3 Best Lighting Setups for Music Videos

Hello, welcome to 4-Minute Film School. My name is Valentina V, and today we are talking about dramatic or moody music video lighting setups. Let's go.
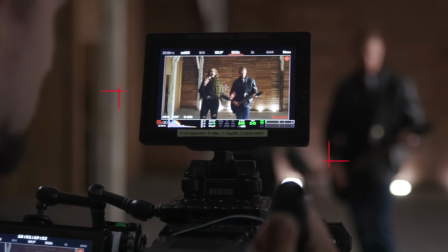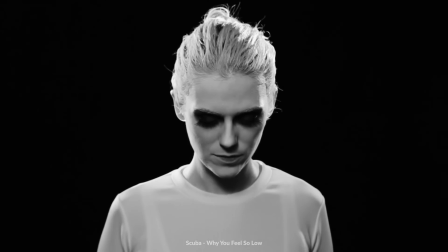I have here cinematographer Drew Kowalski with me, who has worked on a ton of music videos, dozens. He's lit people like Alice in Chains, Wiz Khalifa, Big Sean, and today we're going to talk about how to light a dramatic music video. So Drew, what are some of the things that we should keep in mind with this particular video and the setups we're doing?
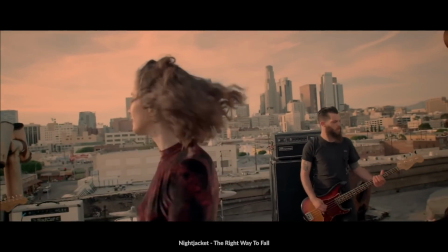Showing the space that we're in, not just doing close-ups, showing the production value of the space and lighting those spaces.
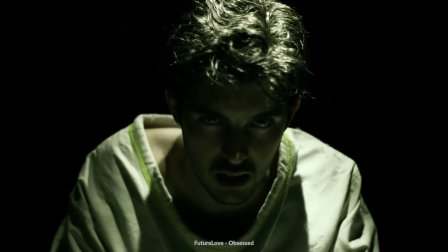The idea that your lighting should be motivated by the emotion of the song,
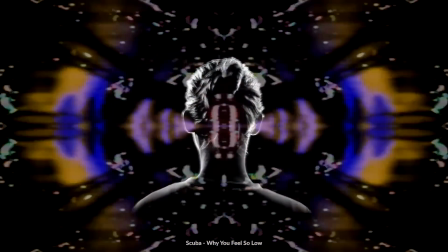but also keeping in mind that your lighting in a music video doesn't necessarily have to be motivated by practicals or by windows or anything like that. So each light doesn't have to have a motivation, but the overall theme of it should be motivated by what the theme of the song is. Yes. In this case, each of our lighting setups is motivated by a different moody song.
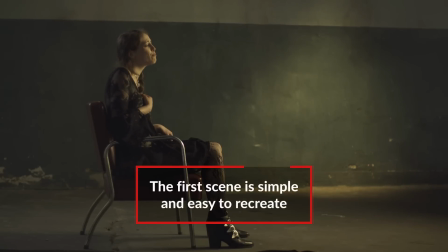So let's get into it. So our first setup is fairly easy. It's just along this wall and we have just one chair and our talent.
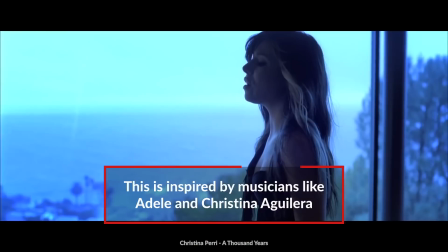It's kind of inspired by like Adele or like Christina Aguilera, like those more dramatic singer-songwriter kind of music videos. I think it's really cool to have a shot that number one is in profile, which you don't see a ton.
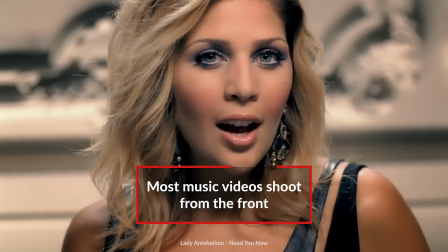A lot of music video coverage is from the front, and a lot of coverage is also really tight on the face. So for the lighting, which light did you set up first? So our first light was a 120D Mark II.
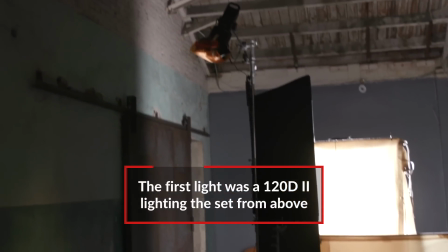We had that up on a combo stand probably about 12 or 14 feet in the air.
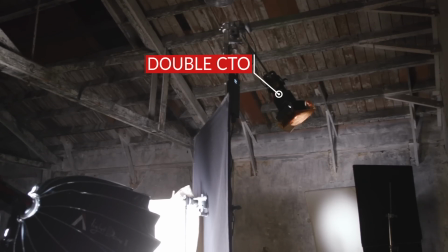It had two layers of
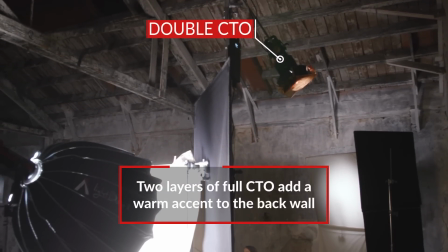full CTO on it and it was just kind of adding kind of a pool of light along the wall and a little bit on the floor.
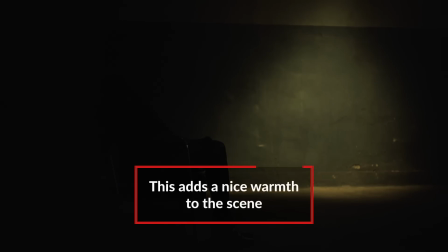It's nice and warm so it sort of warms up that whole wall and all the tonalities there. Exactly. So as a little bit of a contrast for her backlight you used a cooler light.
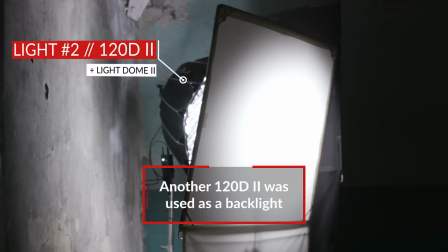What was that? So for her back edge light we used a 120D Mark II with a light dome 2 over it and then just to make it even softer
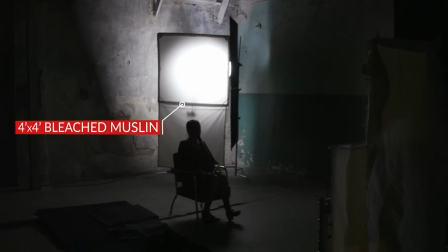we had a 4x4 bleach muslin floppy and we flagged the entire thing off of the back wall.
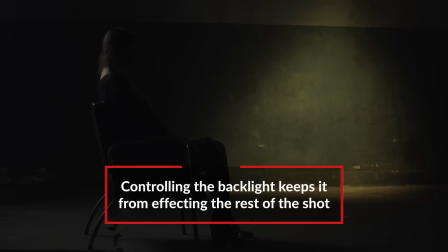You just want to separate her a little bit on the back there. So then you added your key light and that was first of all a really big source and second of all it was a lot warmer than your backlight.
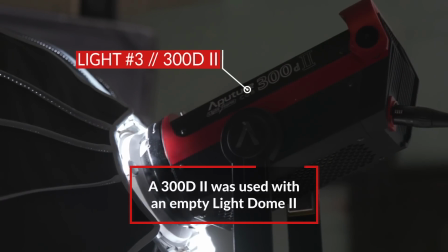How did you accomplish that? So for her key light we used a 300d with a light dome over it but with no diffusion on the light dome.
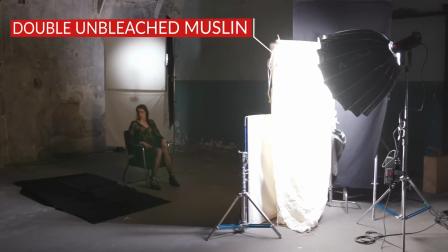It was just to control the light and then And we had it shooting through two layers of unbleached muslin.
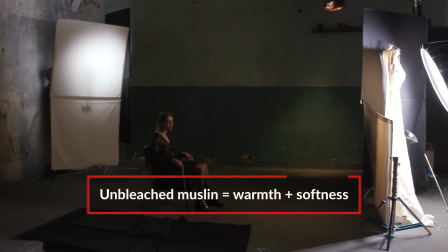And the unbleached muslin did two things. It warmed the light up substantially, but it also softened the light to make it more pleasing on her face. I think it's really cool that you only really put light in the very front of her face and right behind her.
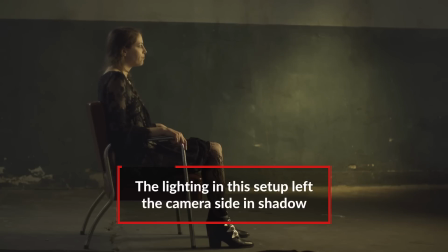Yeah. So what we see on the side is pretty much dark. And not only does that create dimensionality to her face and to her body, but it also adds to that dramatic feel. Yeah. So yeah, let's take a look at it
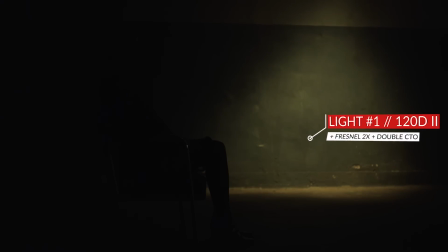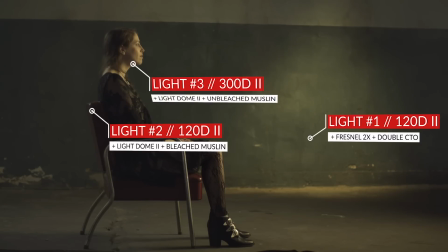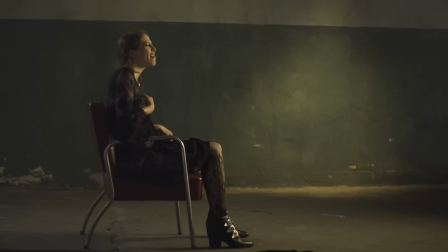So this second setup is for a group of performance shot It's really meant to highlight people
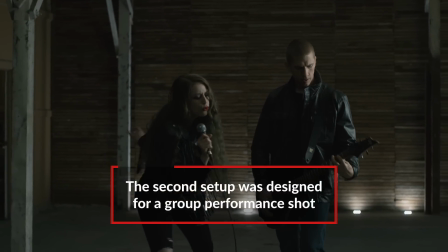in one space playing instruments or singing or something like that So what are some like rules of thumb that you should have for a group performance?
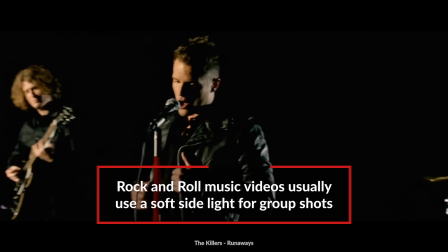You know you look at like a killer's music video breaking Benjamin music video It's usually always a big soft sidey light and what that does is it evenly lights all of the people in the band and you don't have to worry about the shadows hitting each other as much because the light is
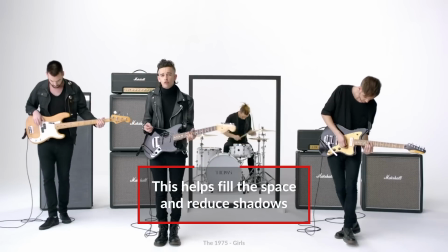coming from the side.